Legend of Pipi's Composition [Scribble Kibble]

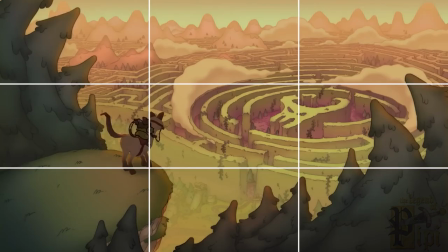(4:10)
Thirds compositions are extremely versatile. You'll see them everywhere once you begin looking.
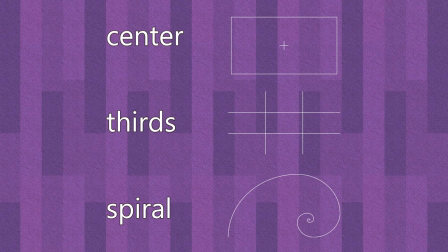(4:16)
Besides center and thirds compositions, we have literally everything else. There are so many rules and possibilities, you can look up all kinds of guidelines to follow,
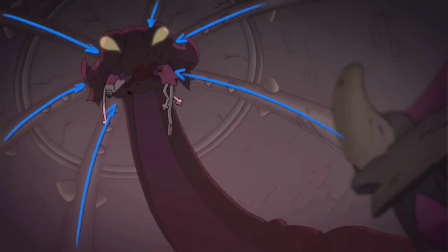(4:27)
like symmetry, or leading lines to a focal point, or golden triangles, golden ratios.
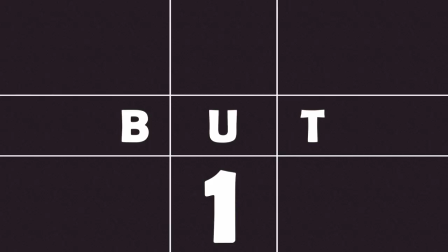(4:33)
But if you only remember one thing about this video, let it be this.
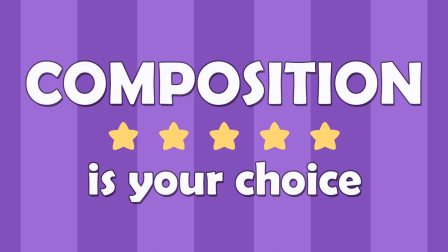(4:41)
Composition can be whatever you want it to be. None of these rules are required. The rules are just tools to help you make good composition. If you use the Rule of Thirds, are you likely to get something that looks nice?
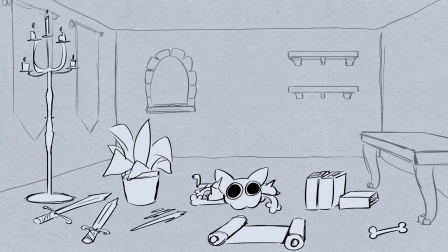(4:55)
Yes, but you don't have to. Remember, the goal of composition is to create story and feeling.
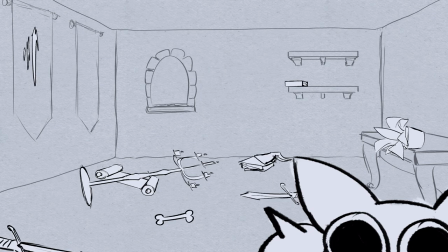(5:01)
For every scene, there are countless ways to compose it. You have to develop your own instinct for what works.
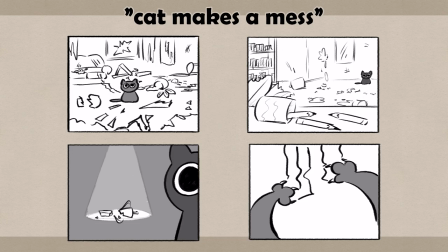(5:08)
One way to do this is to pay attention to movies and animations that you like and notice how they set stuff up.
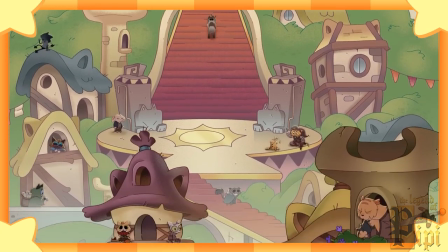(5:14)
Look at this long pan down shot showing off Cat Kingdom with all the characters living their lives,
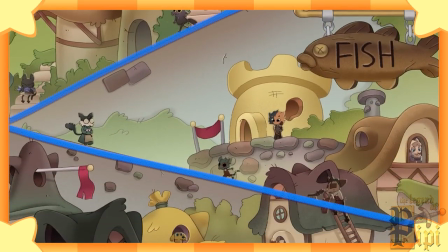(5:20)
all these angular downward streets, complex shapes to break up any monotony.
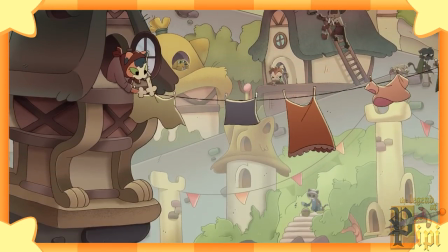(5:26)
Is a composition guide going to show you how to do that? No.
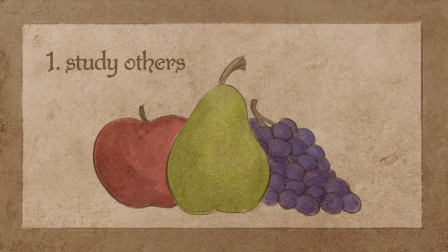(5:30)
The second way to strengthen your composition choices is to know some things about human psychology.
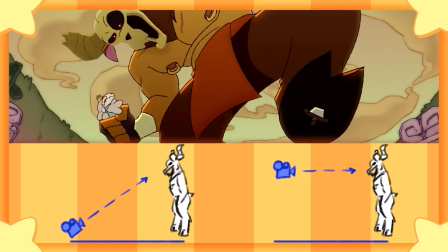(5:36)
Let's go back to the Minotaur sequence. Notice how often the camera looks up at the Minotaur, how often it looks down on Pipi.
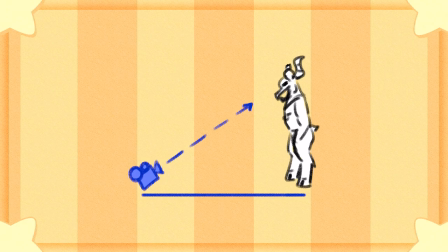(5:44)
There's science behind this. An upward angled viewpoint makes the viewer feel small.
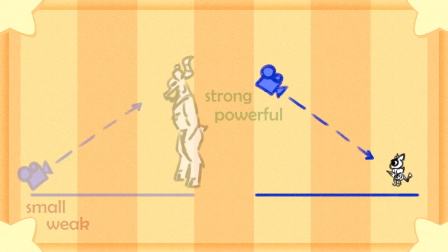(5:50)
A downward angled viewpoint literally looks down on a character, and now the character is weak and the viewer is strong.
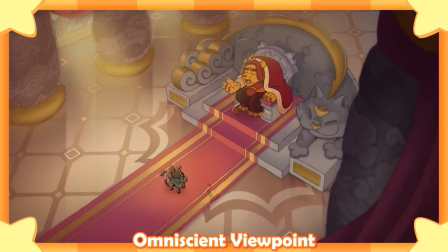(5:56)
And of course, context matters. Sometimes camera angles are for visual diversity only, and it's possible to flip the script and look down into hell,
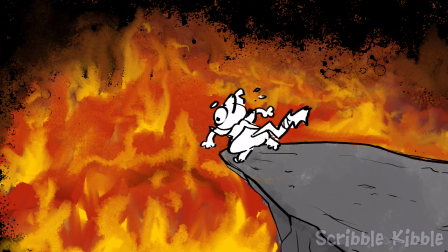(6:05)
but there's a psychological power structure behind how we see things. Most often, we look up at strength and down at weakness.
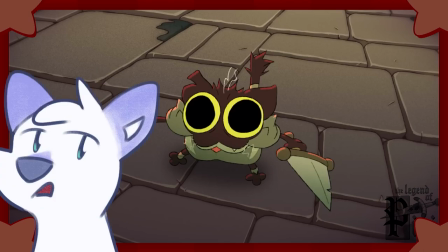(6:13)
So when a character wins their place or overcomes a trial, usually we're gonna find ourselves going from looking down to looking up at them.
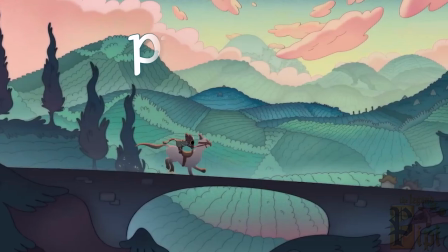(6:22)
Another weird brain thing animators should be aware of is the fact most
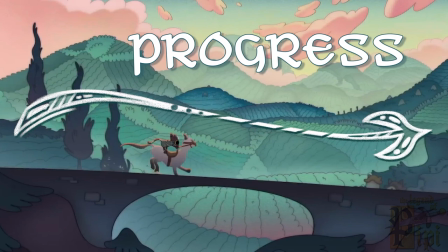(6:27)
audiences see progress as moving from left to right. Every single part of Pippi's journey moves to the right.
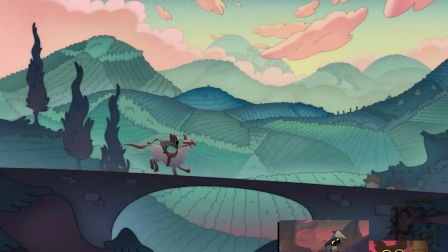(6:36)
Think about how odd it would feel if Pippi were traveling towards the left side of the screen the whole time.
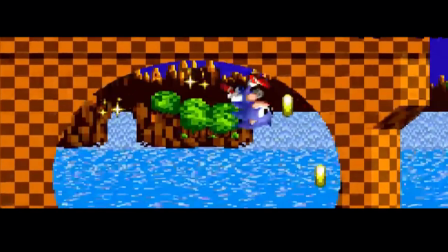(6:42)
Like playing classic Sonic running to the left,
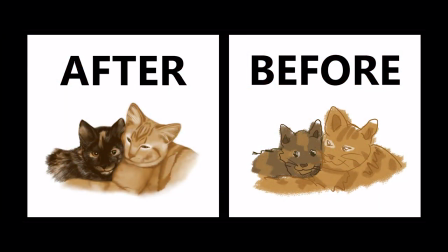(6:45)
or a comparison image with the future shown on the left, a graph with the y-axis on the right.
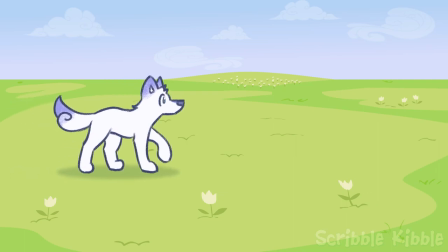(6:52)
It's just a little weird. In animation, it's common for composition to support left to right anytime there's a journey,
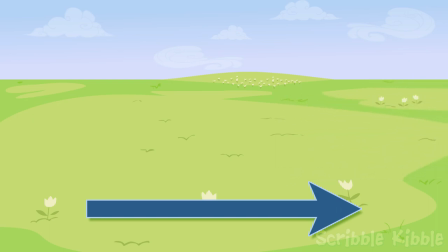(7:00)
progress, or travel towards a goal. Moving the opposite way can be an indication of a character failing something. They're running away, they're leaving. Again, journey composition that favors left to right is not always the case.
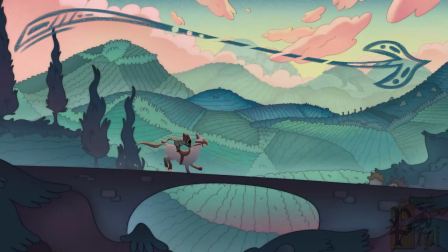(7:14)
The physical setting, consistency between shots, and adding variety might cause composition to face the opposite direction.
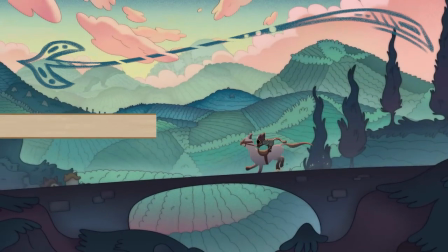(7:21)
Also, and this is the interesting point, if your native language reads right to left,
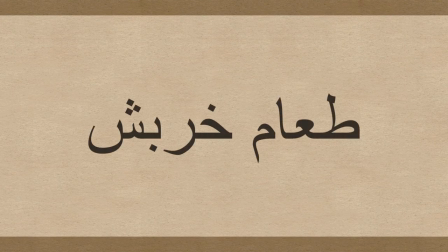(7:27)
the feeling of progress will move that direction. Whew, man, the video is already this long, and this is all I managed to cover about composition? Well, I guess it's a start.
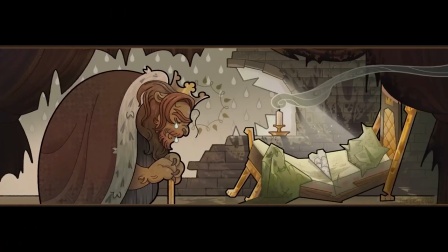(7:40)
We didn't even touch on overlap, or using sidebars to tell a story inside a story, or composition meant to create fear.
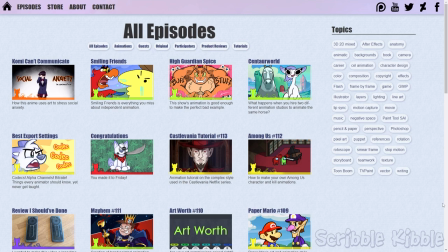(7:48)
Well, maybe next time, I guess. You can see all of the episodes about composition on scribblekibble.com/episodes.
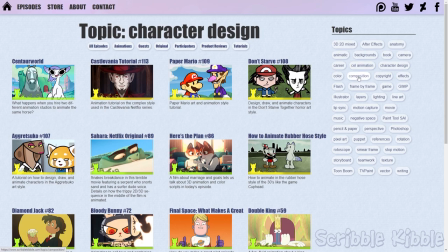(7:55)
Click on the composition topic and they'll pop up.
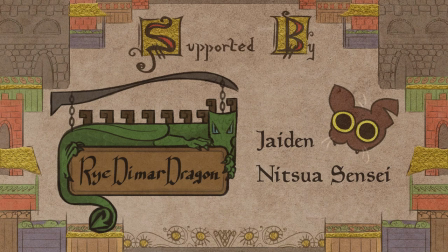(7:59)
Also, I added a new feature for supporters where you can post a message into a video like so.
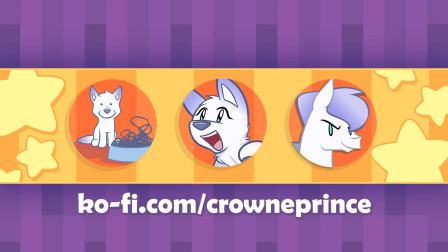(8:04)
You can pick that ability up on my Ko-fi shop or as a member benefit on Ko-fi or Patreon.
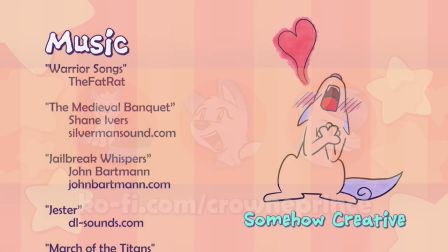(8:11)
Woo!